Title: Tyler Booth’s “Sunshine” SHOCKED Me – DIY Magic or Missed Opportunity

What's going on, everybody? Tom Quiet here, live and amplified. I hope y'all are having an absolutely amazing day. Today we are back with another music video critiques, and today we'll be taking a look at Sunshine by Tyler Booth. Now, we've reacted to one of his music videos before. I'm really excited to jump into this one. I remember really enjoying the last one. I mean, I enjoy every music video we look at, but I remember especially like really liking that one and, kind of not necessarily going in on it, but just kind of like really vibing with the look and the vibe and all that stuff. So really excited to see what he's got here. And so let's jump into it.
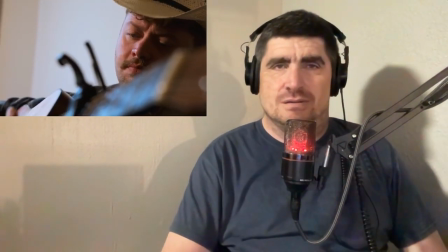0:49 Okay.
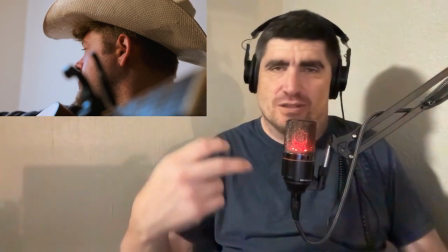0:52 Right off the top, that opening guitar shot of the finger picking, or just the picking right there.
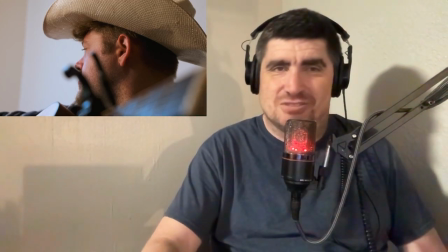1:00 Can't go wrong with that shot. I'm a sucker for a down the neck looking at the guitar shot.
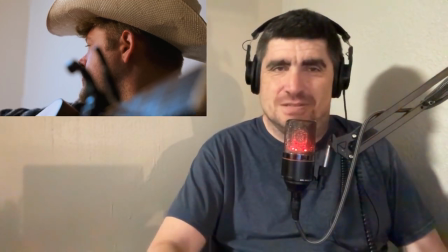1:06 It's always a good time. Okay.
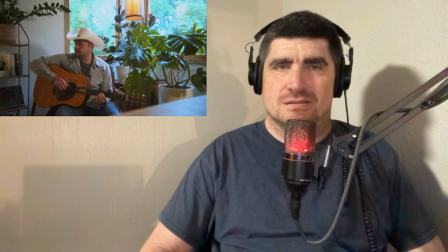1:14 Okay.
Sometimes this crazy world feels dark.
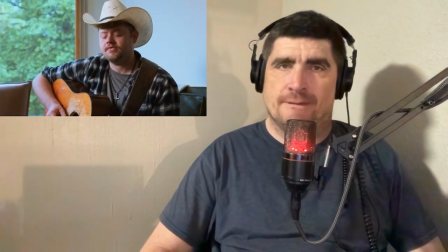1:22 Silence allowed to wait the dead.
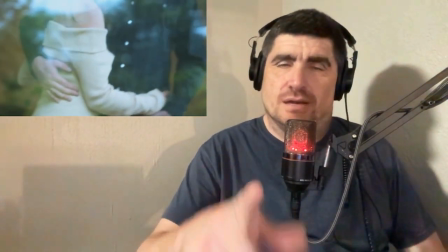1:27 You light it up here in my arms.
Okay. Now, I remember from the last one, Tyler and his music videos,
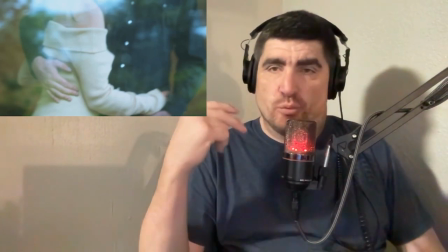1:36 whoever he's got producing his stuff is really good at using minimalist techniques.
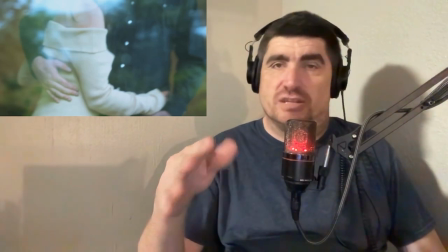1:43 You know, like obviously he's an up and coming musician.
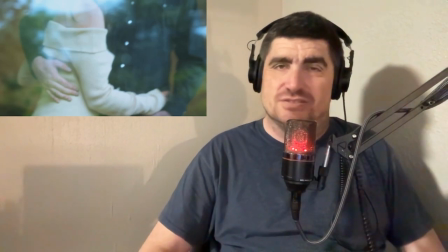1:47 He doesn't have multi-millions of dollars to, kind of do his thing.
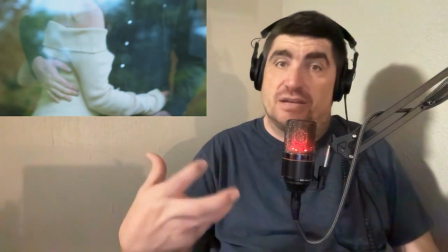1:53 So he's kind of making do with what he's got.
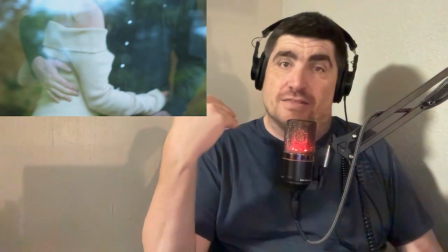1:56 And so that being said, I think if it's Tyler directing this,
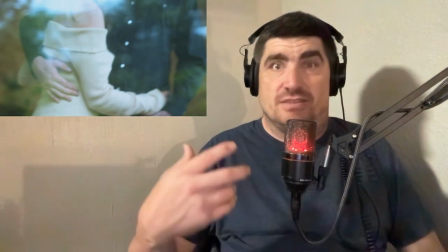2:03 or if he's got a guy that's just really good at this, the minimalist approach of taking, okay, this is what we got.
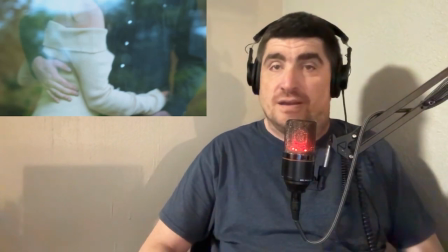2:11 Let's figure out how to make it work for this music video. And so far, this music video looks really good. I know the last music video he had was really good at doing that. So let's keep it going.
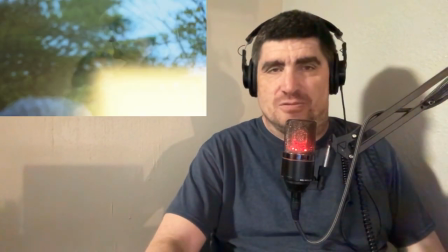2:25 Okay, hold on. Let's back that up real quick. He needs a circular polarizer.
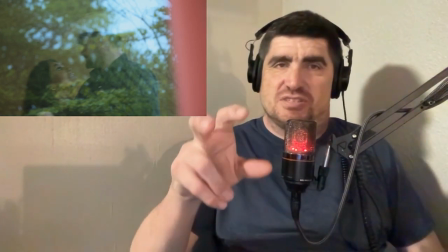2:33 Unless this was the effect he was going for.
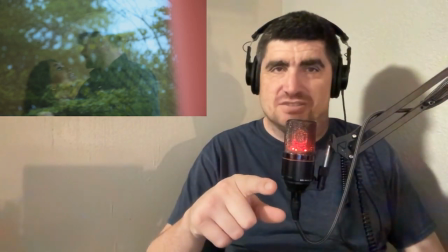2:36 But I think had he had a circular polarizer, you'd still have the essence of the window,
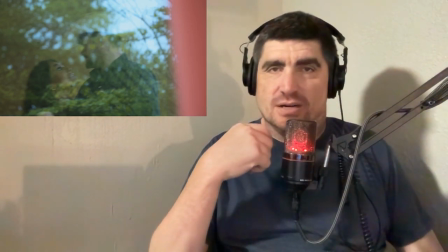2:43 but you would have been able to see him a little bit more clear.
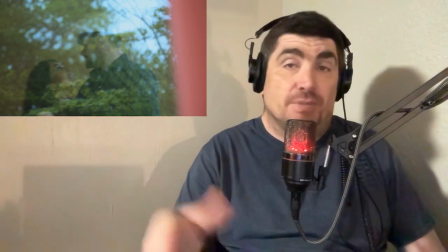2:48 Unless this was the entire effect. And then I'm just being a dick for being a dick.
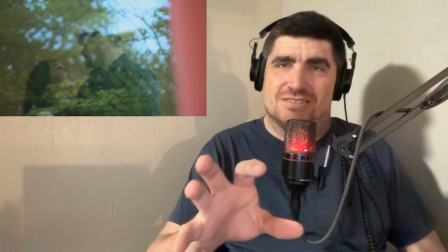2:53 But I know shooting through glass, shooting through windows isn't easy.
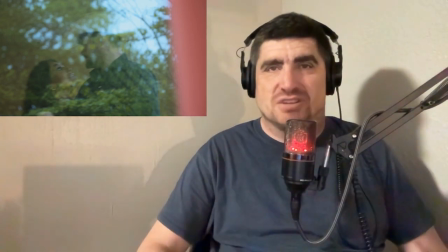2:59 But you could still make out what's going on. So maybe that was the effect he was going for.
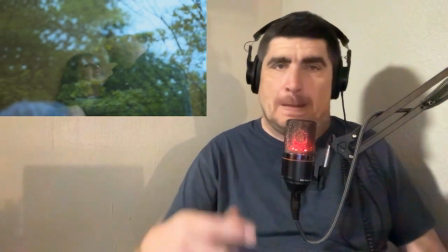3:06 So who knows?
Guess you could say I'm glad we met.
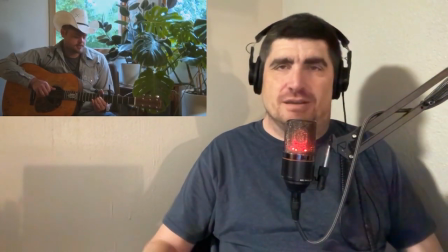3:15 Ooh, sunshine.
I like the on me.
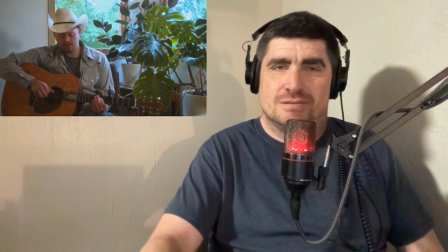3:20 Hold on. Back it up.
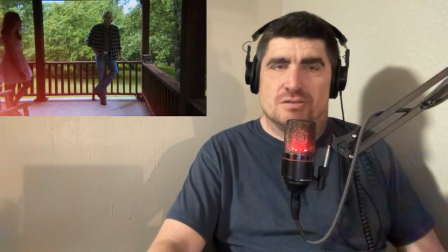3:25 Ooh, Oh, no, I didn't back it up far enough. So first off, I like the light leaks transition.
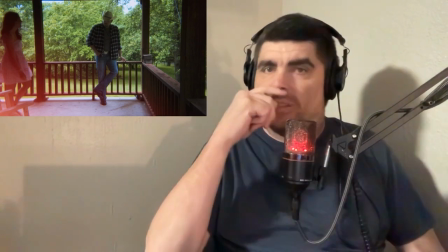3:33 That's kind of a cool effect. You don't see a lot of people using light leaks anymore, which I kind of like that little throwback there.
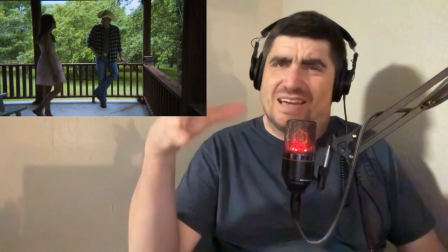3:40 Because it kind of gives that like home film vibe.
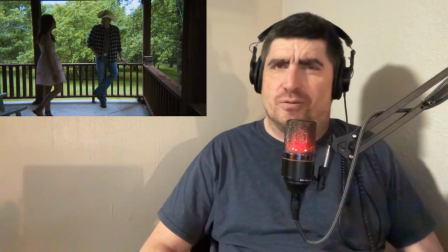3:43 That's a very vintage home film or home video vibe of using the light leaks to kind of transfer from one shot to the next or one scene to the next.
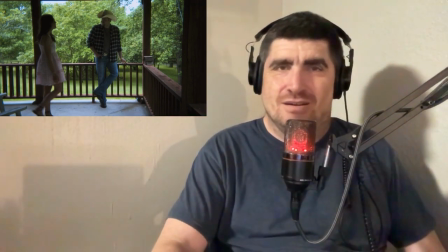3:55 And so it's kind of a nice little throwback there. But hold on.